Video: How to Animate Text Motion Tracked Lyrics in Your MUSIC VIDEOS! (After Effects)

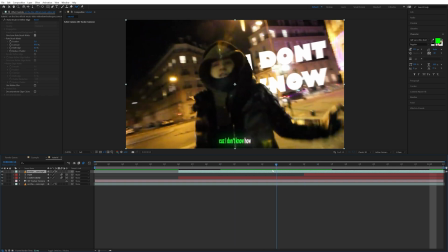And now we can see the font is now behind Yeet here, and we just want to go ahead and feather this a little bit so it looks a little smoother.
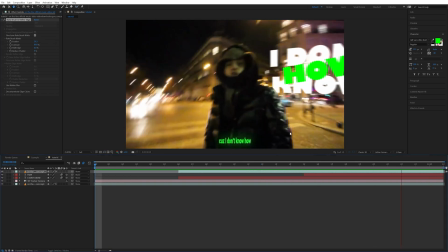Now when we play that, you can see the font is motion tracked back here. I do want to change the angle of text.
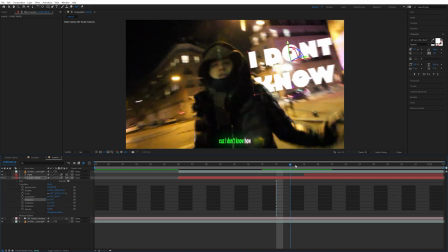It kind of just looks a little off to me. Now if you do go ahead and change the 3D settings of one of the fonts, you can see now the how is colliding.
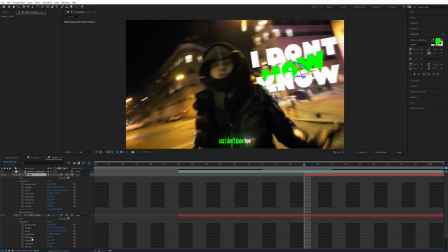So all we have to do is open up the transform options and just copy the values.
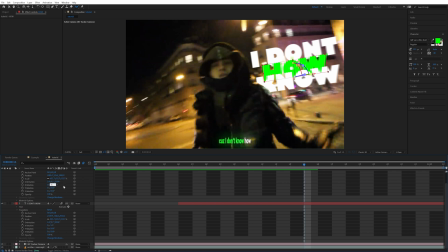As long as they're not keyframed, all you have to do is copy the values in one spot, the X, Y, and Z, and now it will be lined up properly, and we might have to bring the position forward just a bit as well.
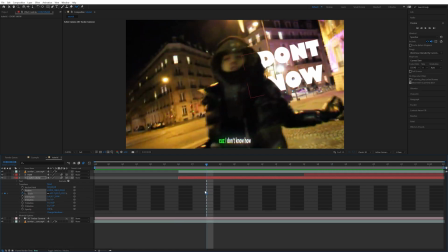So to get started animating, I'm going to keyframe the scale, and then I'm going to go a few frames forward, and then I'm going to bring it to there, and then we can go back to the beginning and change the size.
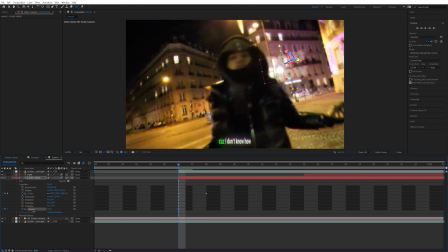That way it kind of pops up like this. You can also keyframe the opacity if you want, starting at something like maybe 50 and then have it go to 100. Let's go ahead and now add on something like Gaussian blur.
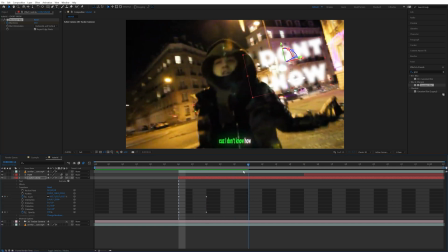I'm just going to keyframe it to a decent amount at the start, and then we can go a few frames forward, maybe a little bit longer than it takes to pop in, and just turn that down to zero. Or you can have a slight blur just left on it if you want to give it that little texture. I'm going to easy ease all those keyframes as well.
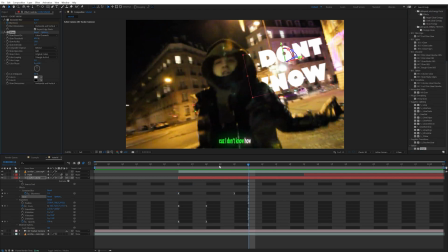Now let's go ahead and add some kind of glow just to give it a little bit more atmosphere of a feel. We're just going to use the default glow in After Effects, and let's turn down the intensity just a bit. You can play around with the radius to see what you like. And the last thing I'm going to add on is a drop shadow.
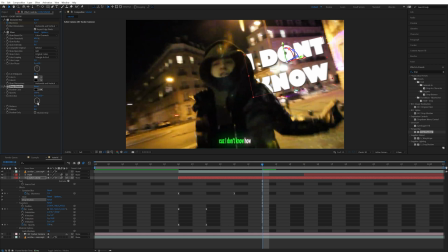That's just going to give it the feeling of a little bit more depth. I'm going to turn the opacity to 100. You can change the position of the drop shadow. I'm just going to have it down to the right a bit, and then let's make that softness just a little bit more as well.
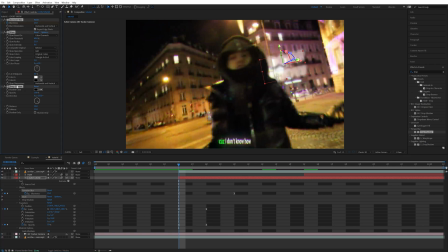Now I'm actually just going to copy and paste all three of those effects onto the next text.
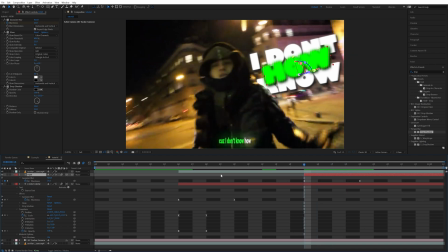And let's make sure those keyframes are lined up, like the blur. And I'm going to do the exact same thing with the scale and opacity. Now let's go ahead and scale down the how. But you can see when I do go ahead and do that, it's not scaling from the dead center of how, and I want it to. So to fix that, we can just change the anchor position. Just find the value that lines up with the center.
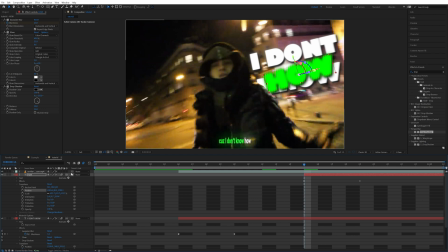And all you really want to do is just line this dot up as center as possible. Looks good there. And then obviously now we're just gonna have to change the default position a bit.
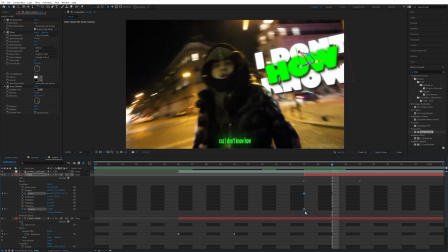And let's now keyframe the scale and the opacity. Go a few frames forward. I'm gonna bring those keyframes there and then go back, and we can scale it down a bit. And then we're also gonna change that opacity to 50. Highlight these, easy ease them. And now when we play that, we have some animated text in the background.
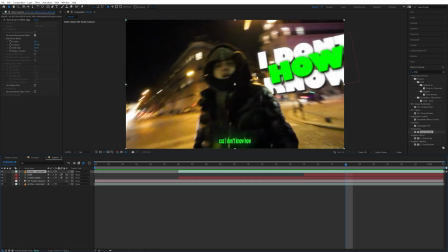If you do want to go ahead and add an effect to the layer, I think it's cool sometimes to pre-compose.
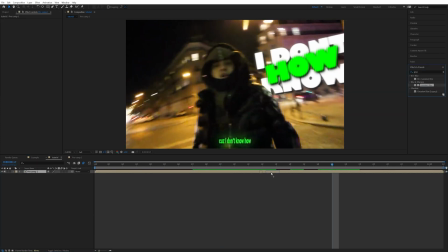And now if you go to that pre-compose layer, let's say for an example, we just add Gaussian blur. If we drag that on, now it's affecting everything in the sequence.
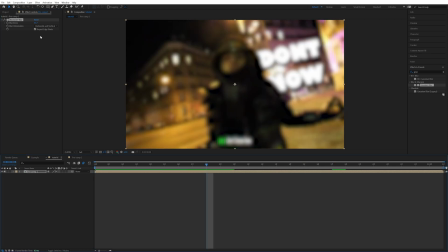So if you wanted it to be like blurry here and then get unblurry,
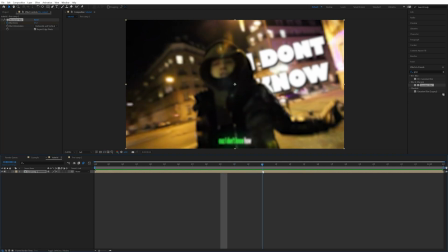it gives that illusion of like the text is more there because the whole sequence is being blurred and it's not just affecting the clip itself.
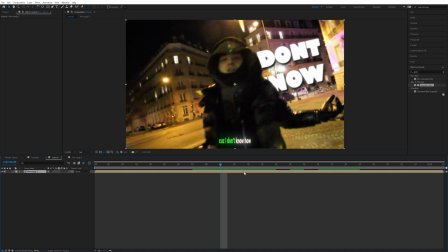Now you can go through and now add on any effects to this composition and it will affect everything inside the pre-comp. The only other thing is if you want the text to be motion track to yeet or an object that's moving in your scene,
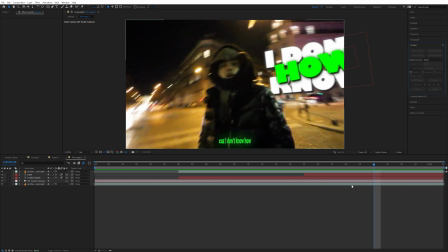you would just, instead of using track camera, you would use track motion, and then you would find a point.
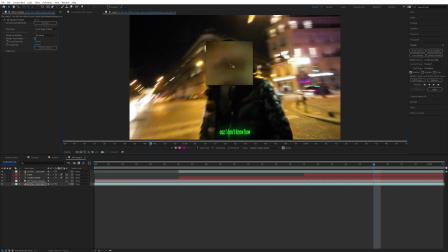There's not really a good point in this video that I can show you an example of, but you would just go through track forward. It's not gonna do the best job right now, but you can see it's tracked to his nose roughly.
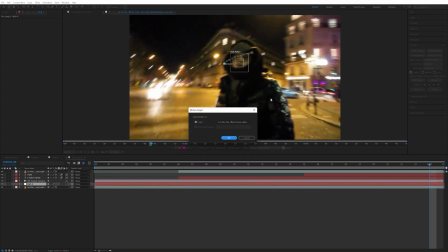And then you would create a null object and then edit the target, apply to that null object, click okay, click apply, click okay.
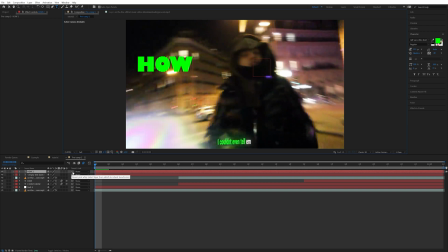Let's just type how again. And now just see this pick whip thing and drag it to the null. So now instead of the text floating in the background, making it look like it's actually floating in space, it's gonna be following the movement of our subject.
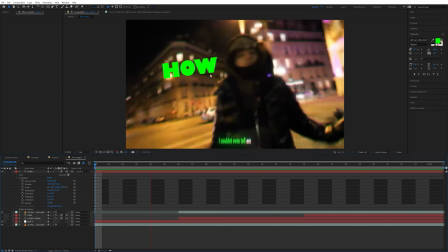So now when we play it, you can see how it's moving with the motion of our subject. And you can use those same exact animation techniques with this style of tracking, and it's gonna do the exact same thing. So that's all I got for you guys on this one. If you made it all the way to the end, I appreciate it. If you're not already subscribed, be sure you're subscribed with that notification bell ring. Like I said, I'm uploading every single day until this channel hits 100K. If you haven't liked the video already, go ahead and do me a favor. And if you have a video suggestion idea, leave it down below in the comments. That's all I got for you guys on this one. Peace.